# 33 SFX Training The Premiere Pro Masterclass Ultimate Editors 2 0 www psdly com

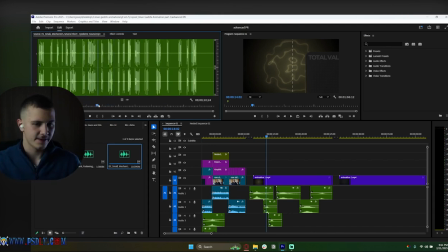(8:28)
Like this here is good, right? But also this one's pretty good. I'm going to go with this one just because it's a light one. If it's a thicker line, you want to go with a heavier gear sound effect. But if it's a light one like this, it's shallow as well, you want to go with a light gear like this.
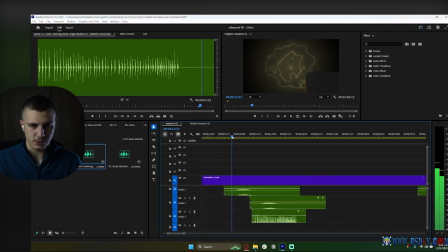(8:42)
So the point at which it starts is right here. This is where your first dot is. So just make sure that you move this over to this side. And there we go. Let's check that out. That is our first part. Just make sure it cuts as soon as the line stops, which is right here.
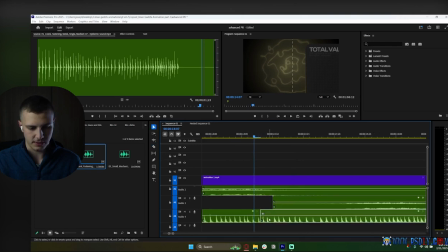(8:57)
So I'm going to cut this thing right here. And that works amazing. So let's go ahead and cut it and check that out. Awesome. Now we're just going to do a little constant power here. What this does is it just fades it out a lot easier instead of it being harsh. Like that.
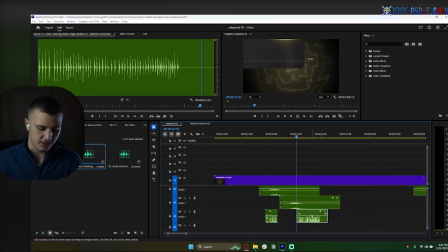(9:13)
That's very good. And then here we don't need anything. So that sounds amazing. I'm going to go ahead and drop this down by -5. Remember, the timing here is perfect. Make sure it starts exactly as it starts and ends right where it ends. Okay? Now we get to our UI animation. So for this is pretty easy.
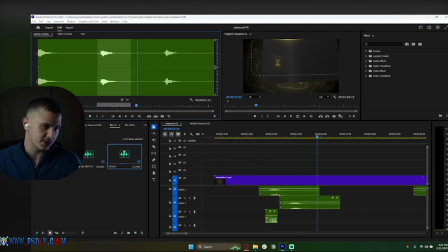(9:31)
There's pop-ups, so I'm just going to use UI pop-ups. Right? We could use these. We can also use these. I like these pretty well. So we're going to go with something a bit more obvious just because these are a bit of a bigger deal.
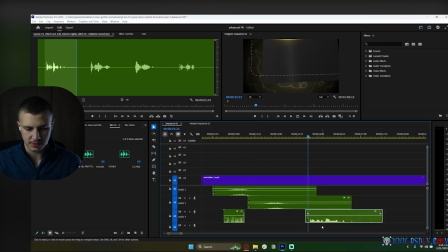(9:47)
So all we have to do is just go to the first frame here and just align the start of the sound effect with that. And then just use those throughout. So here's our second one. Go to that first frame, align the start of the sound effect. And then here's our third frame.
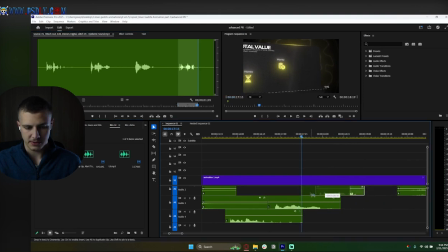(10:05)
Right here, and align the start of the sound effect like so. Awesome. There we go, and that looks amazing. And then we go ahead and we run through them, and we can create our cool shatter effect.
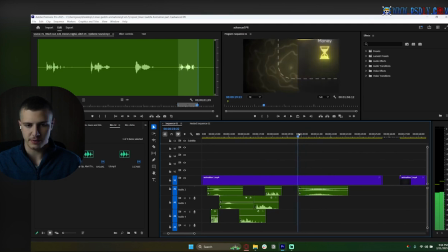(10:19)
So let's go ahead and check this out. The first one hits right here. For the line animation, here's a cool sound effect that you guys can use for a line animation.
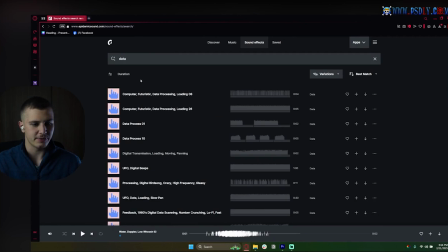(10:26)
Head over to your sound effects and then write out data. You're gonna find computer data sound effects, like that.
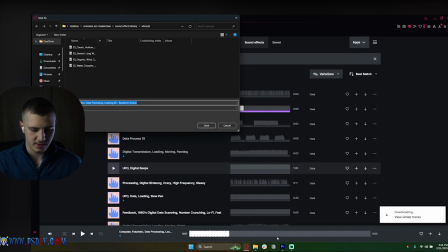(10:34)
I would use something like this for a line animation, so let's go ahead and download this. I downloaded it in the wrong folder, but who cares, it's okay.
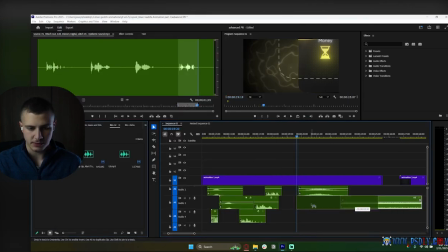(10:44)
Here it is, futuristic data. And I would just add this the second that the line starts, which is right here. And just have it end the second that the line ends, so right here. And just fade out the entrance and the exit, like so.
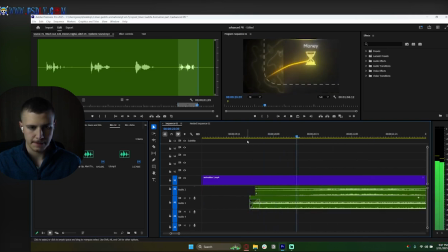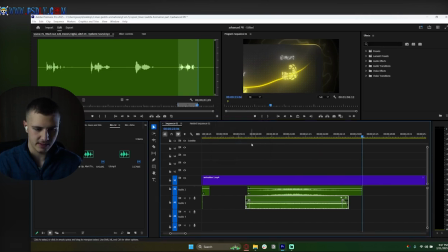(11:05)
This thing just needs to be super low volume, so -10. There we go, awesome. Now, as it touches these, we definitely want some shattering sound effects. So let's go ahead and get some glass shattering.
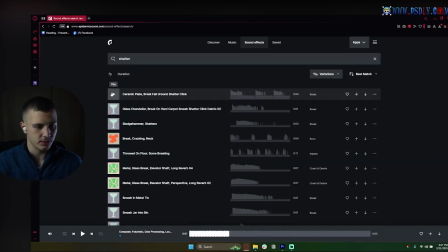(11:16)
So let's search up shatter, should be good. No. No.
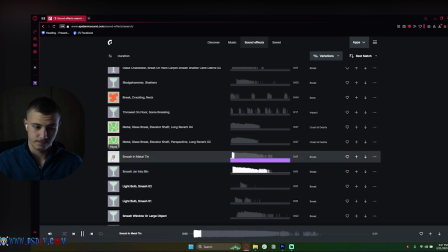So this is good, but the problem is they have a hit sound effect with it, which is not good.
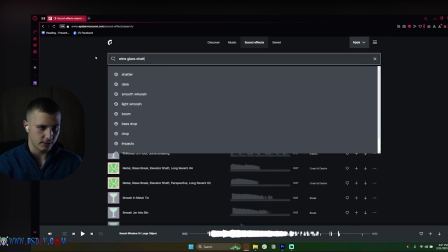(11:41)
One that I do remember is called like wine glass shatter, and I remember that sounded very good. Yeah.
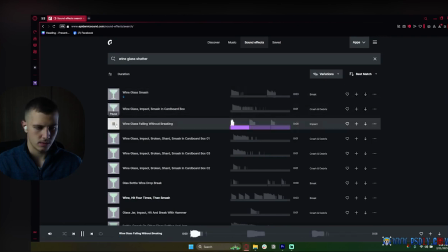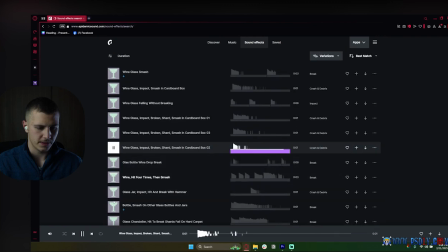(11:55)
Maybe this.
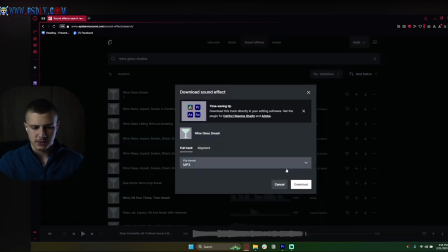(11:59)
No, let's just go with these simple ones up here. So let's go ahead and download these and put them inside our textured sound effects.
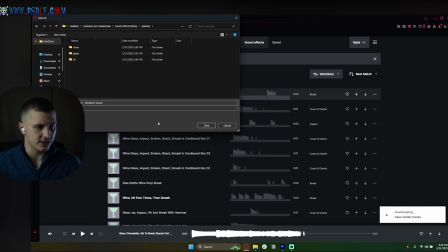(12:05)
So let's just go over to sound effects library and textures and just add this inside of our just textured sound effects.
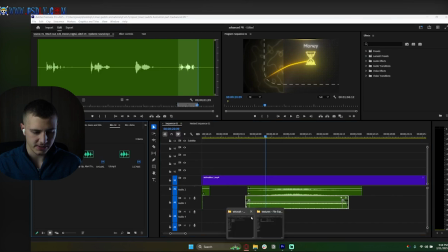(12:12)
There's no need to make a folder for it. Let's go ahead and drag this in and see what this sounds like. So we're going to add this in. Let's add it into our project files, double click, and let's just go with this one. And I'm just going to add it.
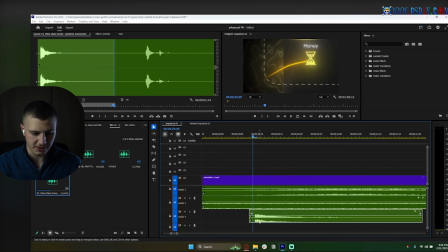(12:23)
I'm going to play through, and the moment that it starts shattering is the moment that this peak starts. Remember, the shatter sound effect is pretty loud, so just having something boom like that is pretty nice. There we go. So I like that.